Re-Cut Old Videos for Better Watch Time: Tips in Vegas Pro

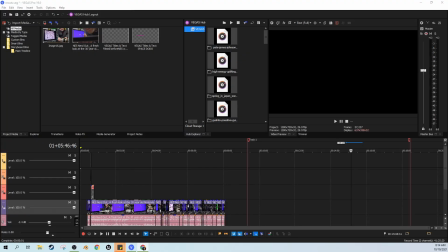0:11 Hey it's Adam with Tech Dive AV Club and today we're going to talk a little bit more about editing instruction today in Vegas and some tips and tricks about taking an old video and recutting it for your YouTube channel or something similar.
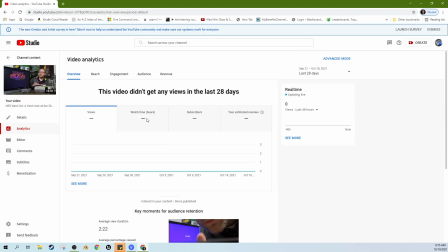0:25 It doesn't have to be YouTube. This is something I made a long, long time ago. I think I mentioned in it that it would be edited with Vegas. That's back when I actually did Vegas tutorials on this channel. And I mentioned it would have...
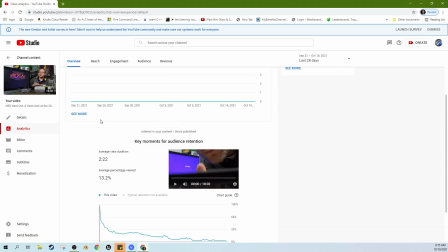0:38 I edited it in Vegas 15, so it was a while back. And if you look at the watch time in it, it dives immediately.
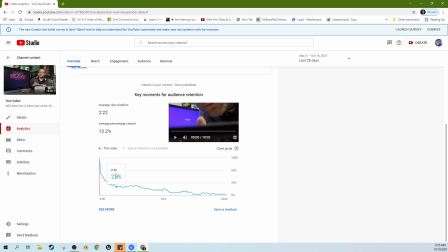0:46 Only really the first 30 seconds is like a gauge of like how interested are people in this video. And during that 30 seconds it dives so fast. that really by 43 seconds in, less than half of the people who started are still watching. And then really only about 20% of people watched the middle of it and then it just drug on.
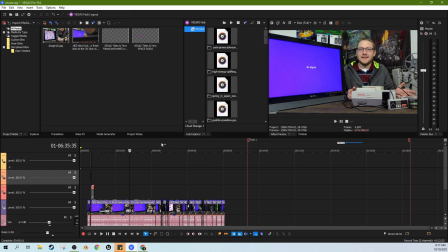1:06 This is the video now recut. And so let's pull the video down and I'm going to pull it down into its own track here.
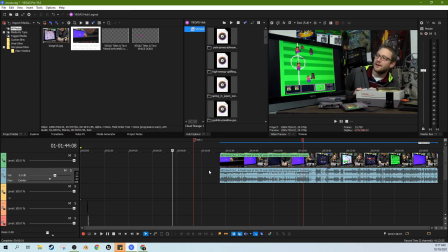1:14 I put it in the very top because I've done some track work and things. We're not going to watch the video.
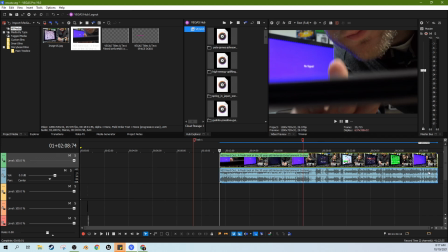1:19 I'm just going to give you some notes about problems with the video to help you identify problems with your video and talk
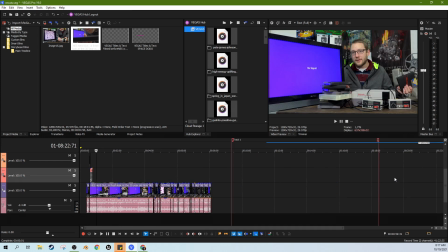1:26 about like editing things that we can do to fix these problems and to give the video a better chance of life.
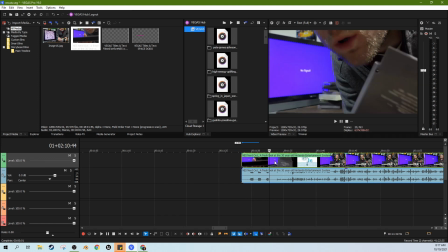1:33 So first off, you know, if you knew anything about NES is I thought blowing on a cartridge and kind of putting it to the camera would be a funny little intro here. So let's watch it real quick. Okay, yeah, that was a mistake too.
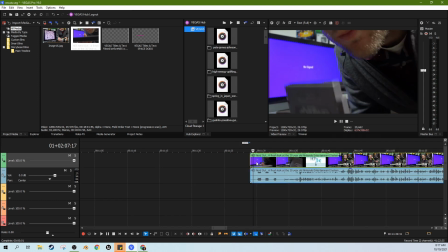1:48 So first off, I didn't even cut the beginning. I cut it too close to where I messed up there. So...
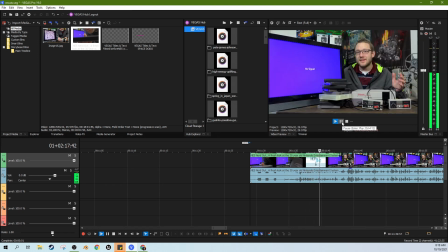2:02 Hello, welcome to Tech Dive. I've been hearing a lot of talk about the NES Classic, but I've not been hearing enough talk about the Classic NES.
All right, that really sums up the majority of the problems here. So one, this is way too long.
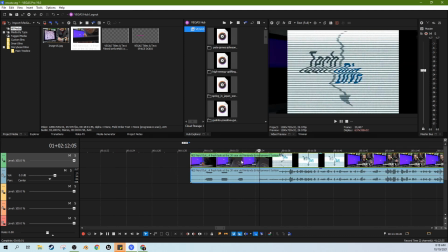2:15 It's not funny enough. And by here, everyone's clicked away. Two, I did this 4 by 3 aspect ratio, I thought it would be funny to everybody.
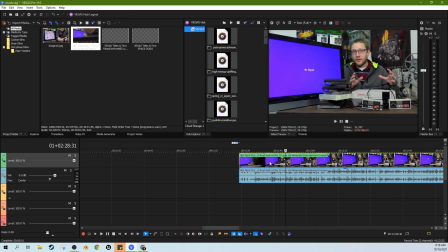2:27 The thing is, is like now that I have an editing channel, you know, this channel,
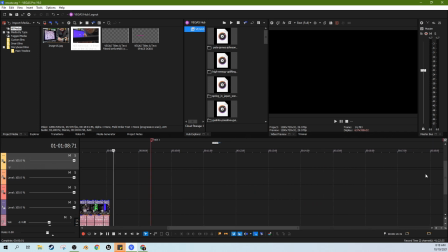2:33 maybe when I do a joke like that in the intro, people get it because, yeah, the joke matches the audience,
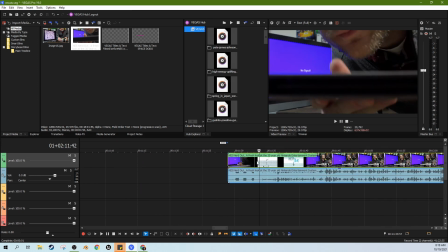2:39 right? But when I did a joke like that in this intro, you know, an editor would go, oh, look, a 4 by 3 aspect ratio.
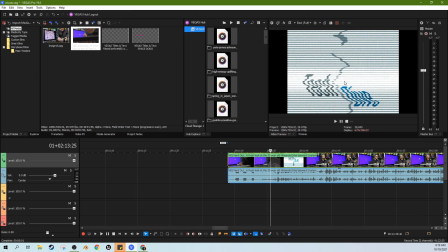2:46 He made it look like an interlaced screen. It's like matching like how this would have been in the time period this console was made. But most people aren't editors. This is just to them just some sort of fancy effect.
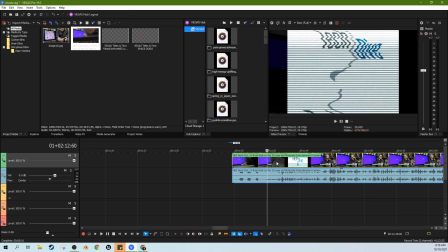3:02 And so they don't think it's cheeky and funny. And then I start talking over it. This logo for the other channel has changed. This is no longer called TechDive. It's called Space Dodo. Bad name or not. That's what it is. and so that's got to go and then
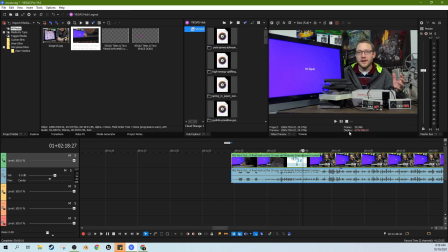3:19 as you notice to the little brief but I let it talk over it the music ie cute it just awfully just so bad it the music is way too loud and then if you watch the video too there's just time periods
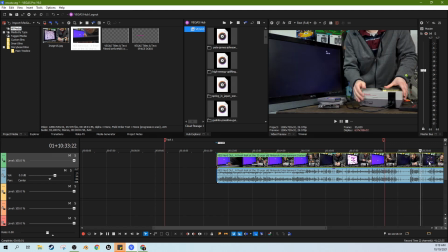3:34 where I've just been way too much time in between some things and there's some times
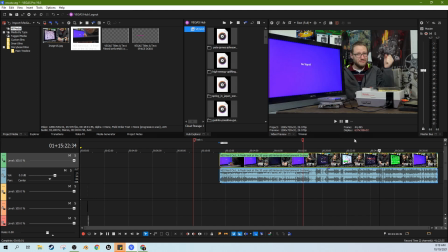3:39 where few simple edits can kind of juice up the fun of the video.
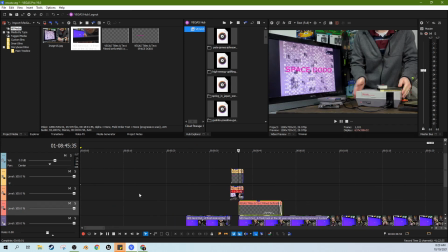3:44 So like I said, we don't have time to sit here and watch the whole thing and the whole bad one, the whole good one.
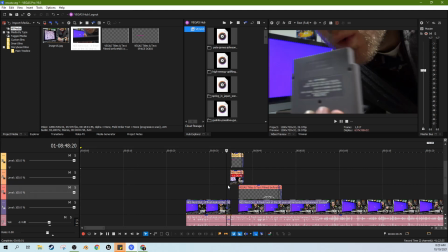3:52 So I'm trying to give you a good little snippet of what I'm actually changing here so you can take these snippets with you. So in the beginning here, I actually have a part where I interface with my cat at the end and cats are a great hook to a video, any video.
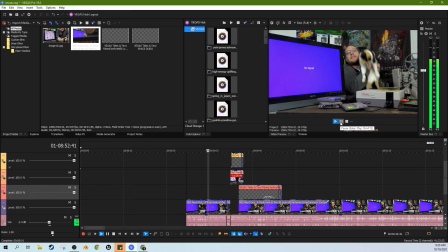4:07 okay so she doesn't do this on purpose nor do I plan this she sneaks in here when I am filming cuz she just misses me so much
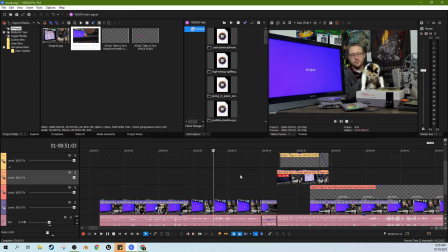4:16 so there we go that that's my cat joining me and that's a good way to give me some personality and disarm the viewer a little bit
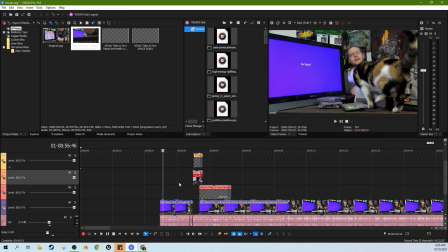4:24 before we get started but you can't spend too long on the intro you can like this is this is less than 10 seconds that's always my rule less
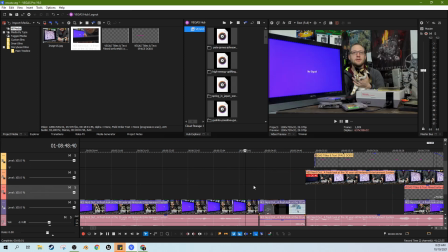4:30 than 10 seconds then I cut out this whole thing just to be one I've I even sped it up, so that's one of the things I did,
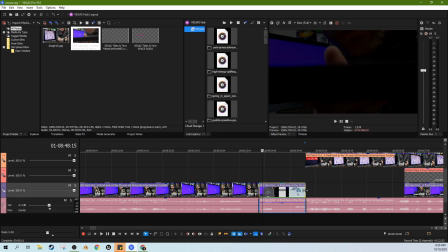4:41 I used the control crunch move to speed it up so that way I could just get right to the joke.
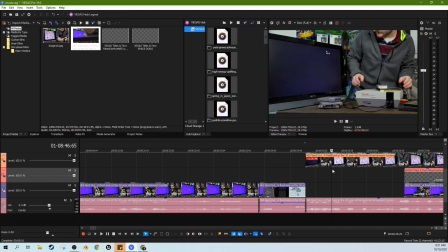4:50 And then it fades right in. I cut out the intro and I show an interesting part of the video with my new title.
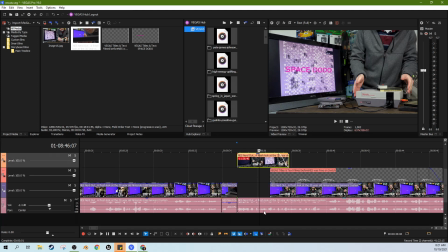4:57 So if you see here, the voice of me talking is the voice right here,
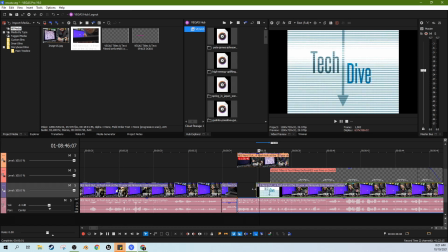5:01 but if I slid this back out it would turn back into tech dive so
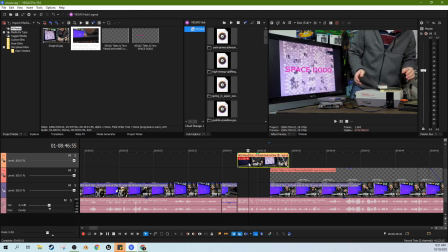5:07 I cut out the intro and then I put a section where my head's cut off there so it doesn't matter that my voice isn't matching and the NES kind of freaking out to kind of give a little hint of like you know we are gonna see this on we're gonna see some fun things about this
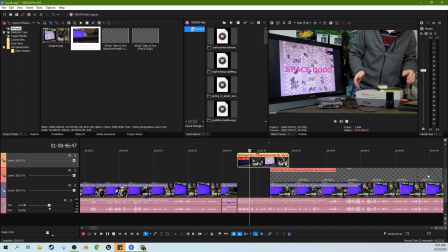5:21 and I dropped my logo in 3d space too so the logo here to make it match the TV I went to
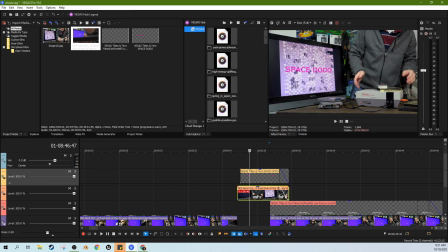5:29 the composite modes and I went to 3d source alpha and And I actually made this look like it could kind of lay it against the TV in depth.
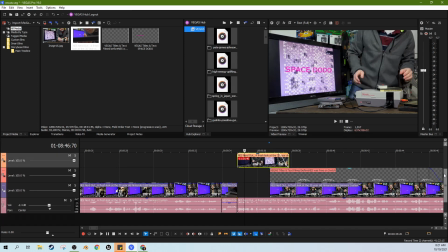5:39 So that was just a simple layering there. And oh, and I pixelated this too.
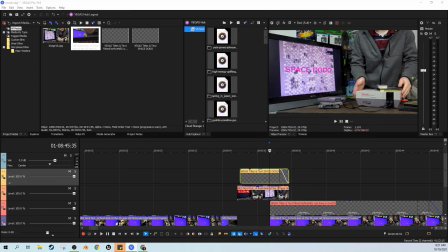5:44 If you go to the video effects, it's got pixelate on it. Just something simple to kind of make it feel a little frazzled with the rest of that pixelated screen.
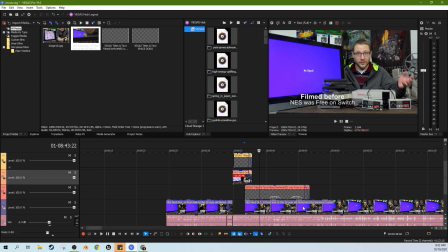5:54 All right. So I had to give a little note too. There's a time change where something I said just didn't sound right anymore.
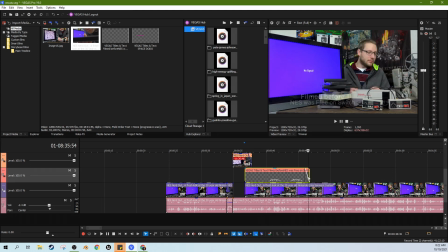6:01 So I had to clarify that this was filmed a long time ago. And then we get into the fun.
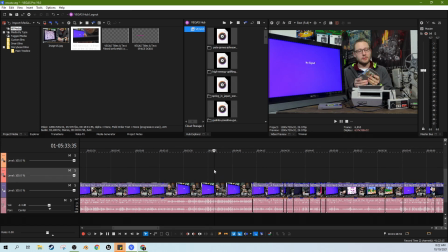6:07 The beginning of the video was strong, but now later in the video,
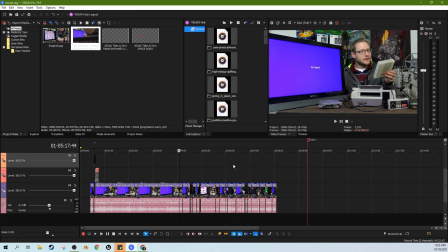6:13 we're going to talk about two tricks I did to kind of chop up the end here.
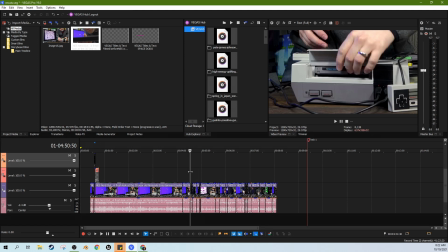6:17 So I turned this 20 minute video into an eight minute video, almost about seven and a half minutes.
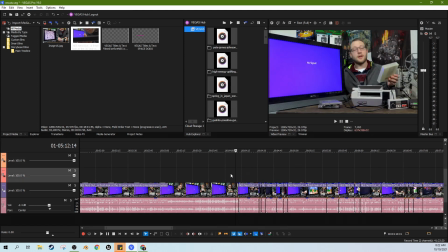6:23 And first off, I did content. If I repeated myself, if I just drug on too long, when you've watched something later, you realize some things you thought were endearing were very much not endearing. If you're doing the same thing over and over again, cut it out. But, you know, it's okay to leave pacing to have a moment where things might lull for a second.
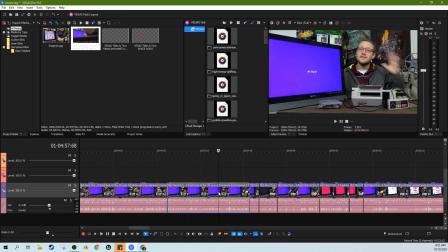6:40 I'm not saying it's got to be 100% all the time, but a lot of times the lull is dangerous. You've got to be real careful about how much lull you leave in. So a lot of this is lull cut out.
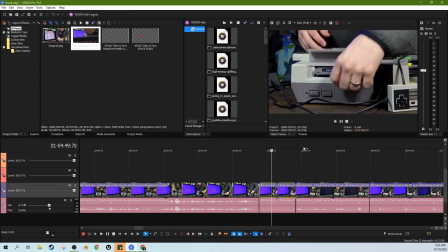6:50 And so right here, too, you see some things. I did something where I talk about actually putting the console, the cartridge in. So I just did a simple zoom in on me putting the cartridge in.
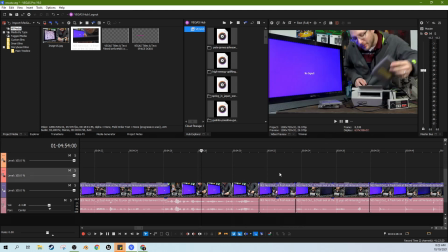7:03 And when I cut out the me, the longer parts of me putting it in and getting it going and stuff.
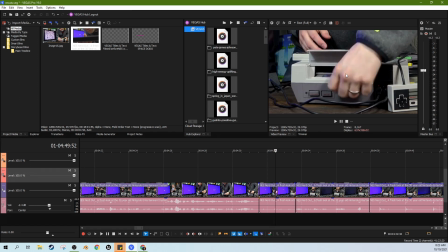7:09 Because what's interesting there is how this mechanism actually works. And so sometimes I zoomed in on me hitting it.
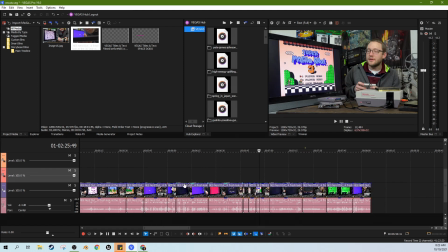7:17 If their eye isn't naturally guided to the interesting part, you as an editor can do simple things like zooming in to guide their eye.
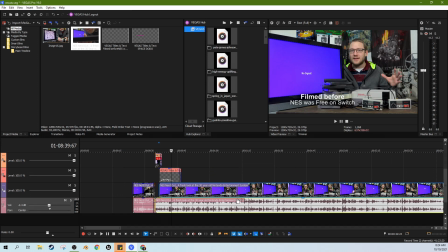7:24 So the music was too loud. The good thing is I didn't leave music on through the whole thing, so where I didn't have music, I left the music out.
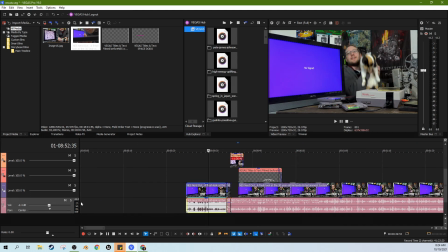7:32 But where I did have music in the intro, I needed to go into this track here.
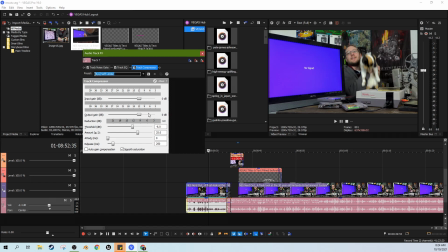7:38 And the first thing I did is I put a limiter on it to soften the whole track,
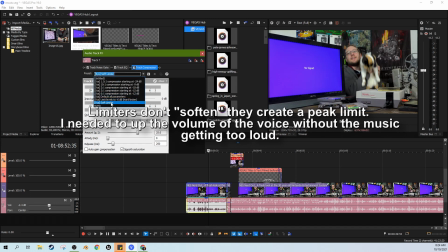7:43 and that's just from this dropdown here, I grabbed the limiter. And then for the track EQ, here's something I did.
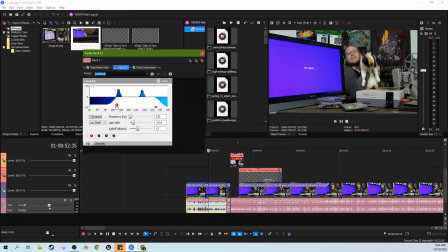7:51 The music had a lot of bass and stuff, and the bass was pretty strong, and I think I actually artificially bumped the bass. So I actually lowered the bass, but if your voice kind of sits about right here, I actually popped up the part of my voice that wasn't coming through very clearly.
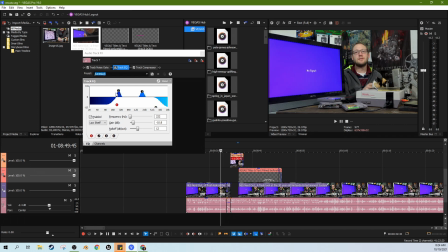8:09 I popped that up, so I would pop up not as much music, but as much of my voice as I can.